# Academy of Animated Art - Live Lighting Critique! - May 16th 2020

All right, here we are, and away we go. All right, welcome everyone to the Friday Night Lighting Critique for week number something of the pandemic. Like I said, I am going to be here to be taking a look at the work that was submitted. A couple updates, reminders off the top. Little housekeeping. We've got the lighting challenge for this month, the Sci-Fi City. Is due at the end of the month. Again, $100 Amazon gift certificate to anyone who wins that. We've got some submissions here, so we can check that out. Couple other announcements. We've got the Octane course, which you guys may know about now. Matt Wilson, CG, creative director and lighting lead, conducted a Octane workshop for us, which you can find on our website, academyofanimatedart.com. But without much further ado, I'm going to go ahead and hop over and share my screen and hide my window here.
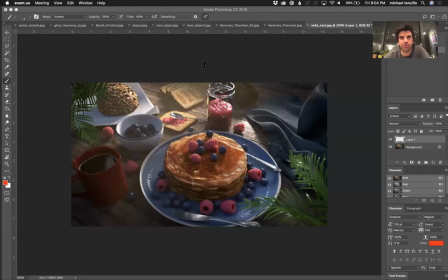(0:58)
So I'm going to show you guys what we have here. So I've got, hide my window. Okay, so we've got a bunch of still images that were submitted here,
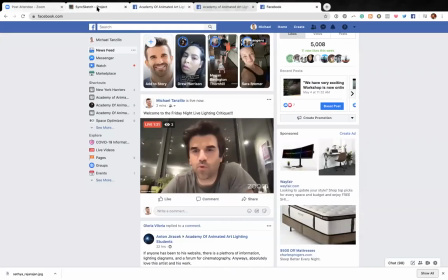(1:11)
and we're going to be looking through those. Also have a couple of video submissions over here.
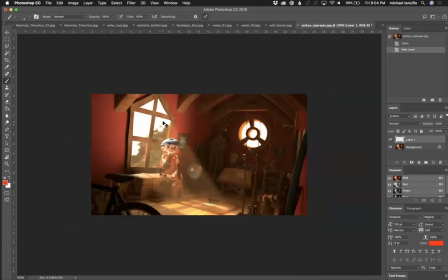(1:18)
We're going to kind of hop back and forth a little bit and just take a look at everything here.
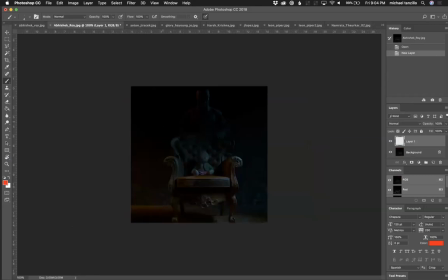(1:24)
So these were in kind of randomized order. And so I'm gonna do a little roulette and see where we land for our first submission.
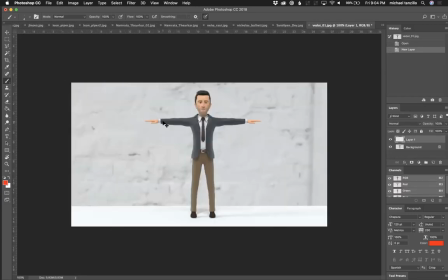(1:30)
As we are going through this, if anybody has any questions, if you're in Zoom, throw your questions in the chat window.
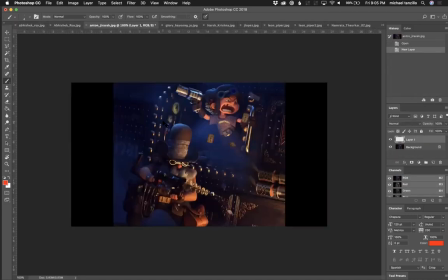(1:36)
If you're on Facebook, go ahead and throw them in the comments below and I will be checking them periodically throughout this.
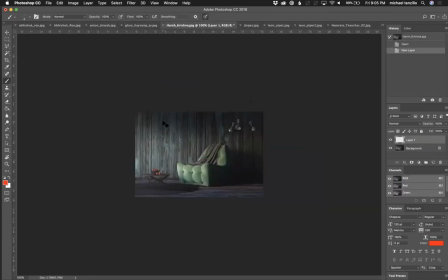(1:41)
If you do not see your image in this, go ahead and post that as well, or go ahead and add that in the comments as well.
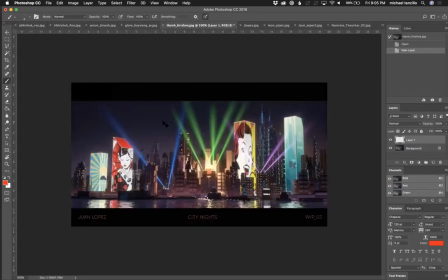(1:47)
And I will make sure to round that up. Okay, so. Without much further ado, we are going to be starting here.
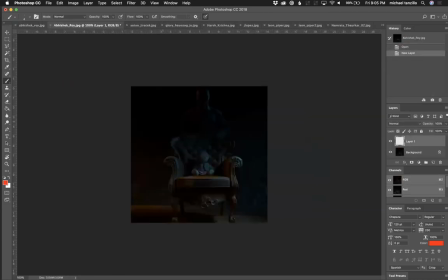(1:53)
Okay, so, Zav Hishek's. Okay, so first off, this is an interesting scene. I think it's, I really like what you're doing. I think we can push the brights a little bit more.
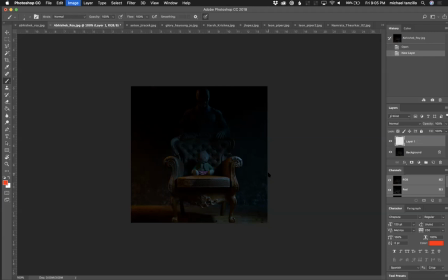(2:12)
I know you want to keep it dark and creepy, but I think we, like, if we look at the levels here, we can see that.
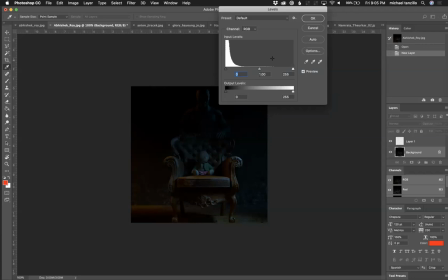(2:20)
I mean, I know, again, we want it to be dark, but like all of the values are down in this range. If I just like pull this down here, you can see that of the 255 range of the RGB scale, we're only using maybe a third, not even like a quarter to a third of those values.
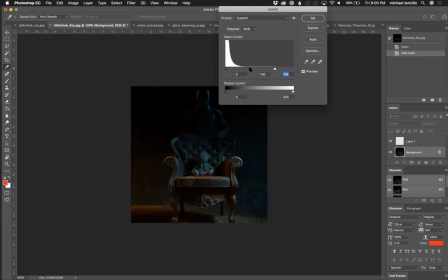(2:38)
So we want it to be somewhere, I would say take it somewhere in like here, and you can maintain a lot of that creepiness. You can maintain the creepiness and only seeing the rims here of these guys and only seeing the fingers.
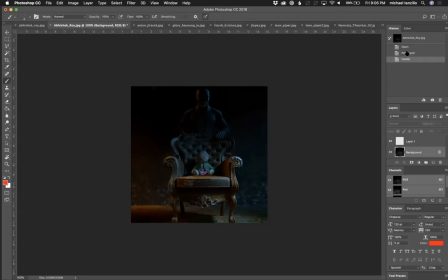(2:55)
And then we're gonna get some more value out of this. So again, just like those value differences. And then the one thing that's really nice about this image that I really, really like and for other people to take note of is the blue specularity that's happening here on the back of the chair. It's just like really subtle shaping all across the little rivets, all across the top.
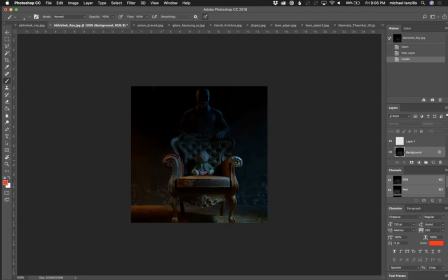(3:14)
You can see it all along the side here. Really beautiful stuff. And then if it was me, I would allow the area back behind them. I would kind of darken this area in here
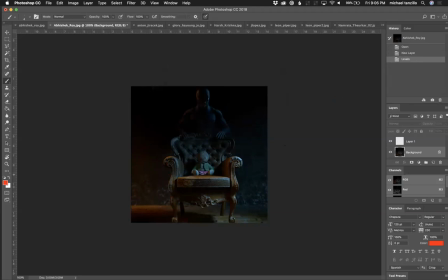(3:29)
and allow that to kind of fall back into space, because it's, we don't want the value of the ground to be the same value as we're seeing in here. To really focus our eyes in there. I do like the warm and cool balance.
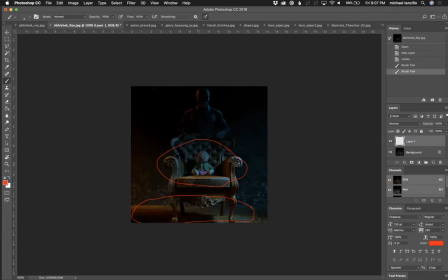(3:48)
I would like to see a little bit of the warm light trickle in on the character here, because right now her those values are matching up pretty closely with the seat back behind it.